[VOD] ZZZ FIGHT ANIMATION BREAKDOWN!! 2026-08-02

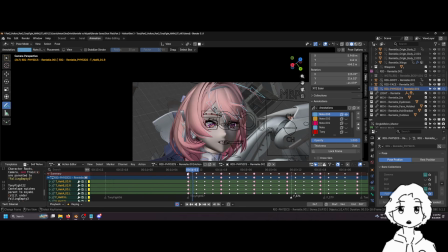66:25 So this animation cycle is, let's see, 1, 2, 3, 4, 5, 6, 7, 8, 9.
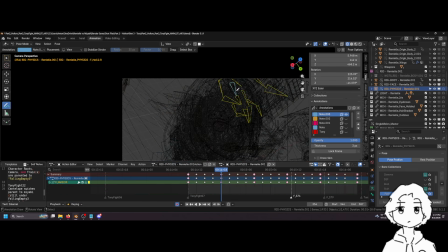66:31 It's 9 frames long. And I would just take these pieces and animate them kind of one by one.
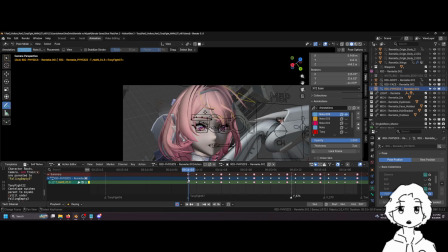66:36 Like let's say like this one up here. I would animate it in camera view. And again, like the motion of this first piece. Let me turn on pass the part out so you guys can see. I don't usually have it on, but just so you guys can see.
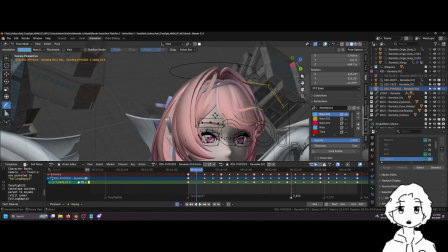66:51 The motion of this first piece up here affects and cascades down throughout the piece of hair. So yeah, Jam is exactly right. It's a pendulum exercise. It's just this one's kind of like a pendulum exercise on steroids a bit.
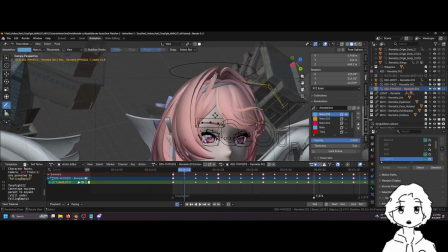67:07 But yeah, so this starts moving this way. This first starts moving this way. Let me lock this as well. So this first bone starts moving this way. That means that at the beginning, I want these two to be moving this way at the beginning.
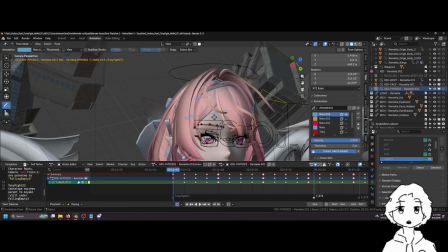67:22 And this one, if I represent their movement with like the size of the vector, the size of the arrow, as this top bone starts moving to the right, it's going to affect and start to pull this bone to the right as well. So like its vector is going to shrink to 0 and then start moving to the right.
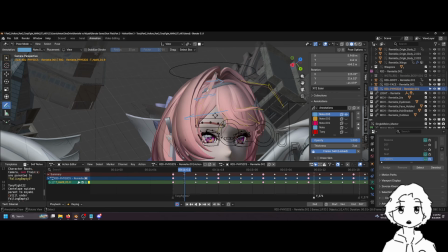67:41 This one is going to only start moving to the right once the middle one start moving to the right. So again, it goes from 1, 2 to 3. So you can kind of see it in slow motion here. See this? And this is just a weighting issue. Sorry, Crab, I love you, but man, this kind of happens.
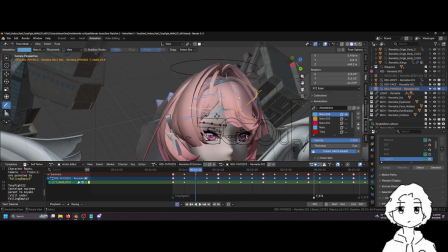Yeah, you can kind of see the wave motion in action. I'll open the deformation bones. Maybe that's a little easier to see too. So you can kind of see how that's that wave, right?
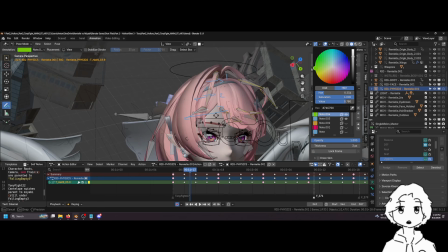68:16 It went from this kind of curve. Let's do this so you can see better. It went from this kind of curve, a C curve. Now it's like an S curve, right? It went like that. So it's kind of like this.
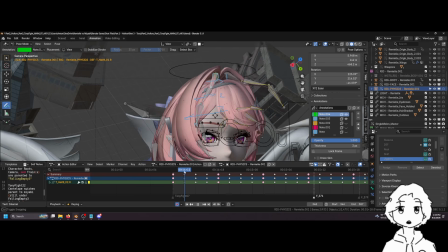68:31 And then again, we're looking at just this top piece of hair. As the top piece, this first bone starts moving to the left, it's going to slowly drag the bottom two to the left, one by one, right? So then this middle one will start moving to the left, and then the one on the bottom will eventually start moving to the left.
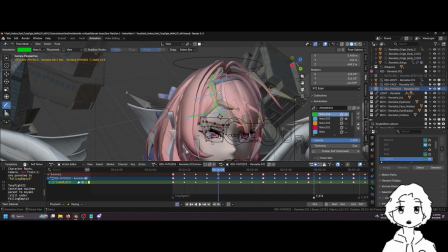68:52 And then I basically just lined it up with the beginning starting pose because I didn't want to make too long of a cycle. And then I just copied the cycle throughout the entire shot. And then that's how you kind of get this kind of motion.
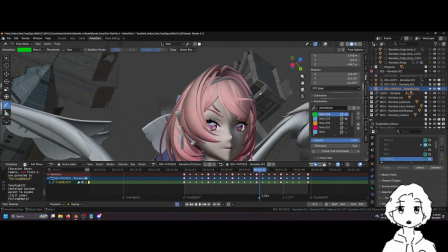69:09 Another thing you want to make sure of is that you want to make sure that the tip is making like a smooth motion, right?
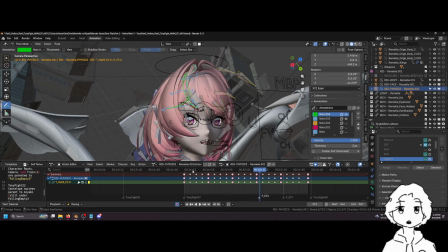69:16 You don't want the tip to go like pa, pa, pa, pa, pa, pa, pa, pa, like very sharp. Like if we track the tip of like, let's say this guy here, the tip of the hair.
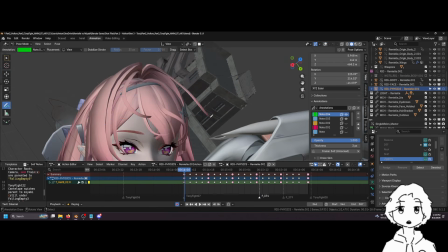69:24 So don't worry about the bone for now, but like, because sometimes the bone, again, this is just a weighting thing, but if we track the tip of the hair, it's going to be, hold on. If we track the tip of the hair, it'll go in like a smooth arc.
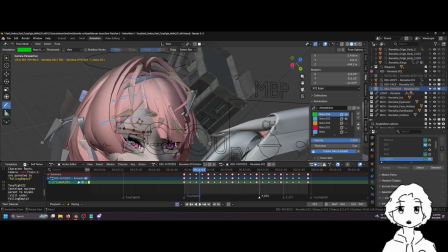69:38 So it went like this, and then it's over here, it's over here, you know? So like this is easy to track with the audience's eyes. It's kind of moving in like this kind of motion. Um, and so that'll kind of help with the feeling of smoothness as well.
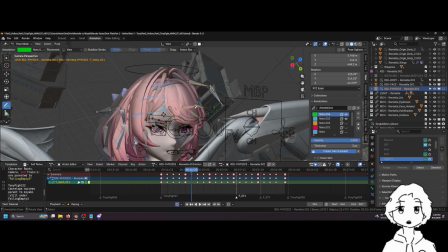69:59 Um, and then yeah, I animated these front pieces of hair manually because usually when you use physics tools on the bangs, you can just get a lot of clipping, and like bangs are very important for anime characters because they frame the face.
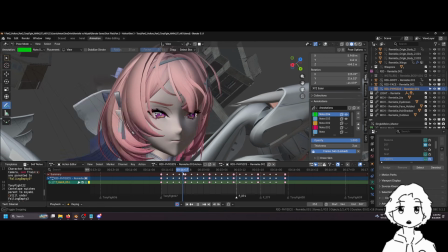70:12 They're what make the character look like the character, right? So if they move too much, then they're gonna start kind of looking off model.
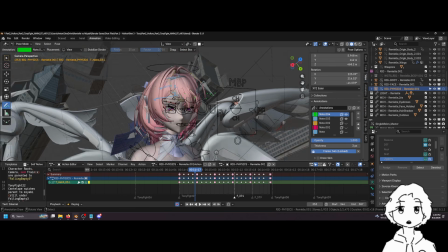70:20 So I tend to animate them manually. Um, for the hair in the back here, actually what I did, I wonder if it's still in use in this file.
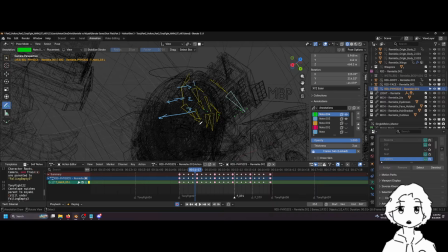70:28 Let me turn off the deformation bones for now.